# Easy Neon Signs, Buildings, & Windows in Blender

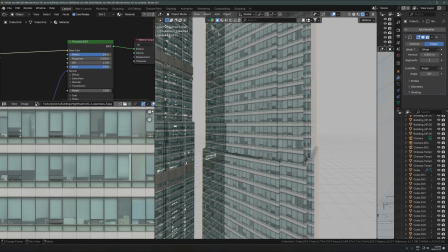(8:03)
And that's what's letting the light come from the emissive surface below, rather than using like a glass material.
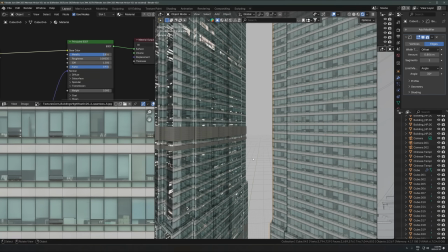(8:10)
So I'm not using transmission. I don't like using transmission for actual glass or windows usually, just because it's annoying to work with.
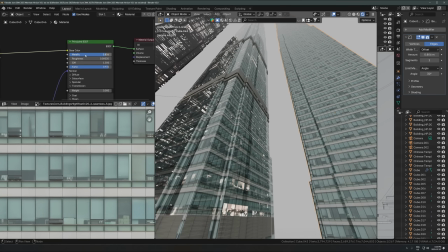(8:17)
It adds way more noise and render time, and it's just a pain in the ass. So by making it metallic and then turning down the alpha, you're kind of getting the best of, it's basically metal, but a bit see-through, that's what it is. So that's perfect for a situation like this where you want to be able to have it reflective like a window,
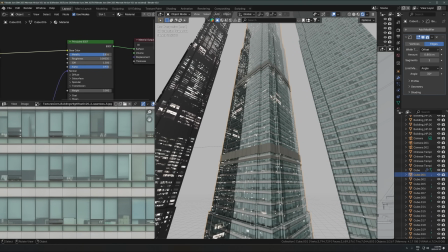(8:37)
but then also see through it a little bit and not create a whole bunch of noise. This is the perfect shader that I've found.
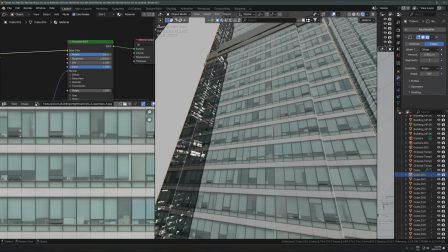(8:43)
So you can see if I have the alpha on one, we just have a metallic surface now. If I bring down the alpha a little bit, that's the reflection of the other building,
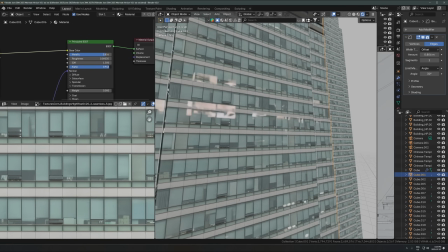(8:51)
but just if you look at it head on, bringing down the alpha a little bit just lets you see through to that
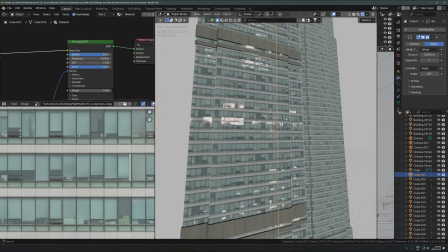(8:56)
emissive surface that's below it, right? So that's kind of the perfect 1-2 combo that I found for buildings like this.
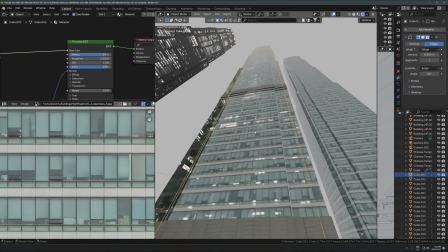(9:05)
And that's how you get just, you can really hide the repetition.
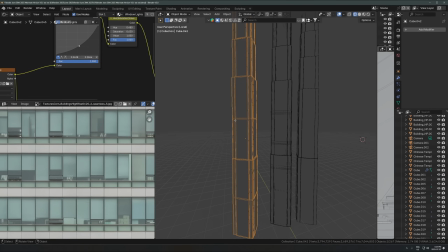(9:10)
Especially you can see here, I've split this up into different chunks on the model.
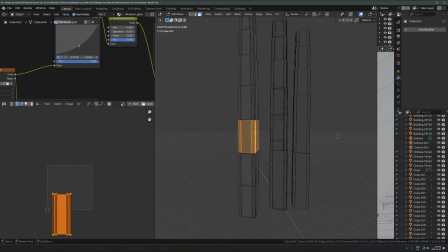(9:14)
And what I've done here is on the emissive surface below, I've just placed that on different parts.
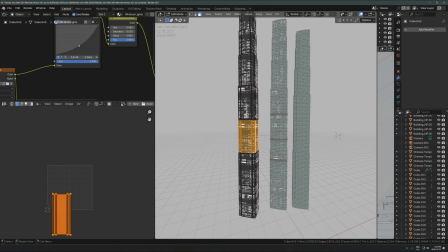(9:20)
Like I've placed these different chunks on different parts of the UV map.
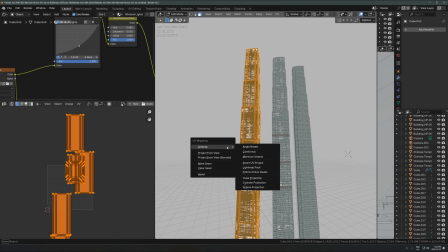(9:24)
So for example, if I just unwrapped this with a cube projection and just kind of have this as
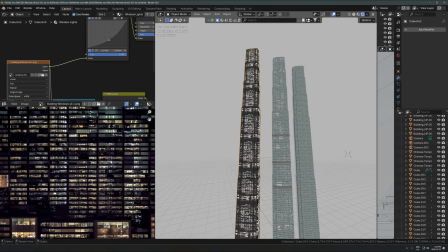(9:31)
like a default unwrap, you can see it's repeating.
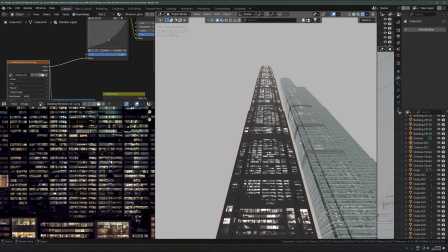(9:36)
You can see quite easily that it's repeating, right? You can see the same section being repeated over and over all the way up.
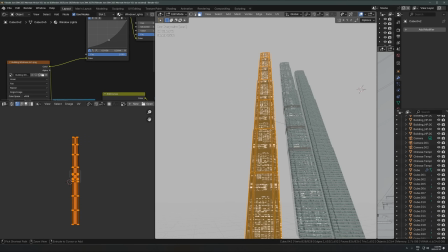(9:42)
What I've done is I've just done a cube projection, but I've just selected different parts of these chunks here.
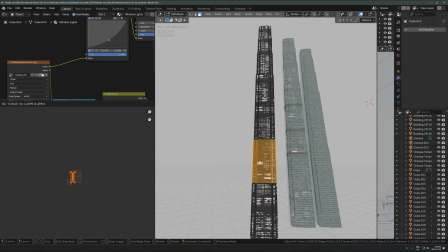(9:50)
So I'll take like a chunk here, move that to a different part of the UV editor.
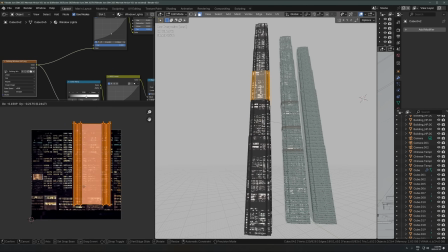(9:54)
This one gets moved up here. move this one to a different part, move this one to a different part, you can see.
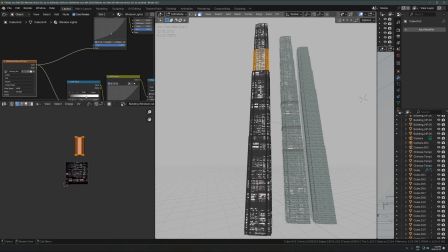(9:59)
So it's when you do it like that and you just move these manually to different sections, you can basically eliminate the repetition of the texture for the most part and get it to a point where it's pretty much not noticeable.
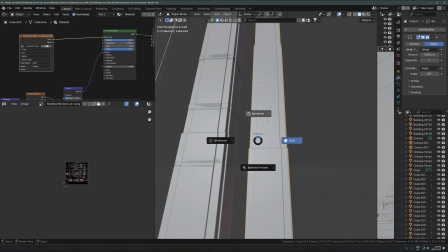(10:12)
And then I didn't even bother doing that for the outside window material because you can't even really tell at all.
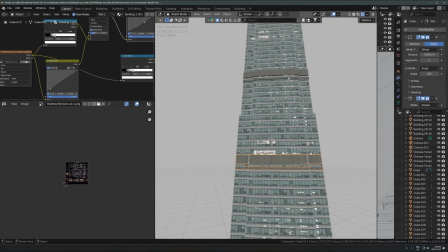(10:18)
And then you could just add in trim pieces on top of that and, you know, add as many fancy little details as you want.
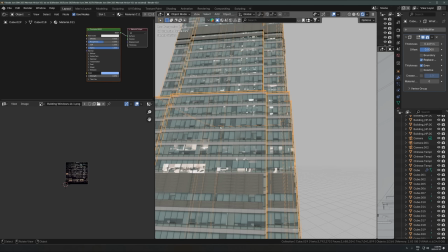(10:24)
I added this like wireframe version where it's just duplicated mesh, wireframe modifier, and then make it a little bit emissive.
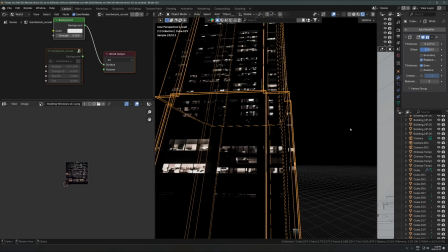(10:30)
And that's just creating that that outline around the entire outside of it, just really, really subtle, but adds a nice level of detail as well.
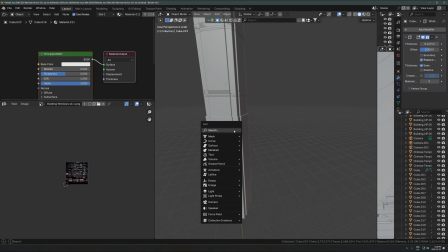(10:38)
I'd recommend getting those materials set up as quickly as possible.
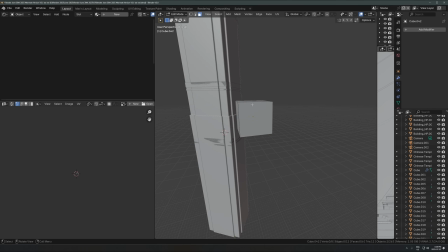(10:41)
And then once you have them, you can just go crazy with whatever building shape you want. So I can put that, building window lights material on whatever shape that I have here.
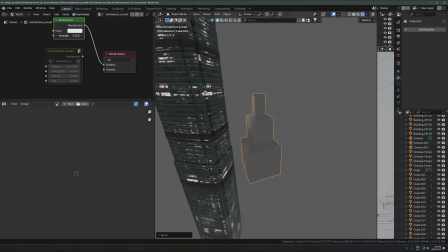(10:54)
So I'll just do that really quick. Let's just turn this up so you can see.
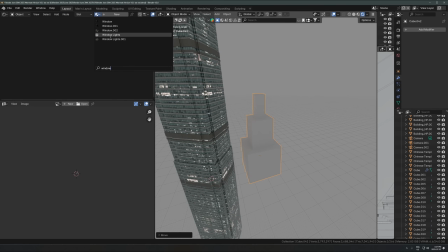(10:59)
So window lights, and then just unwrap that with a cube projection.
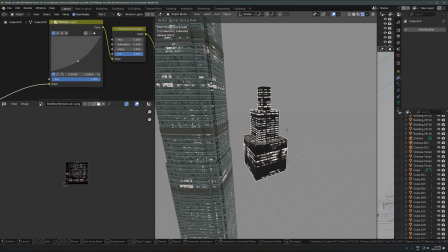(11:08)
And then I'll duplicate the mesh,
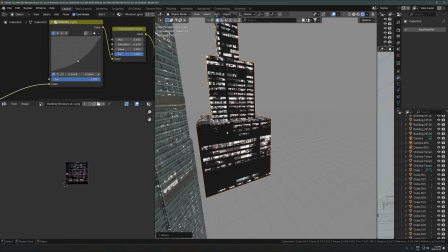(11:11)
scale up the mesh a little bit so it's a little bit on top of the other one, like overlapping it on the outside. And then I'll just switch that material to, I didn't actually name it, it's just called material, but the outside building window material.
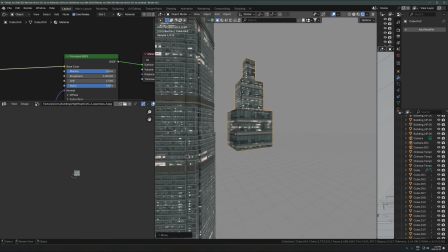(11:25)
And then you can just get whatever building shape you want really easily and just go crazy with duplicating that as much as you want.
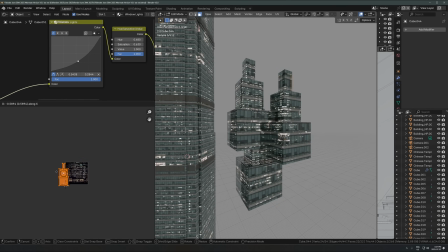(11:32)
And then just adjusting the UV map to get a different pattern on the windows.
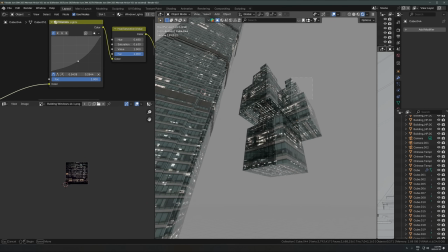(11:39)
And that's a lot of what is happening in this render. So there's a few other buildings that I've used too.
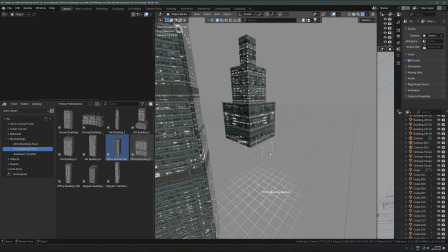(11:44)
So these are from my free buildings pack, which I'll link below.
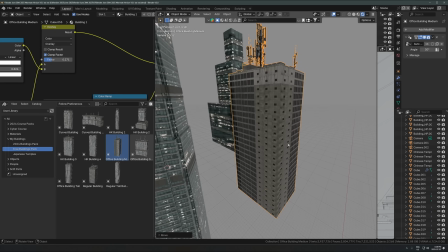(11:47)
These ones don't have the emissive windows, but what you can do is actually just add like a cube in here,
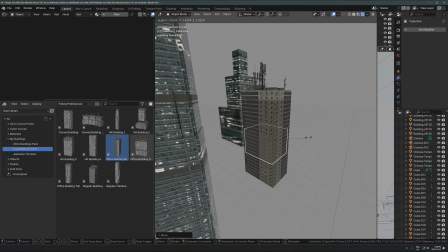(11:54)
scale that up kind of over the entire thing, bring it in a little bit, and then just kind of morph that cube into the shape of the building, put the window lights material on that one, and then just unwrap it with a cube projection.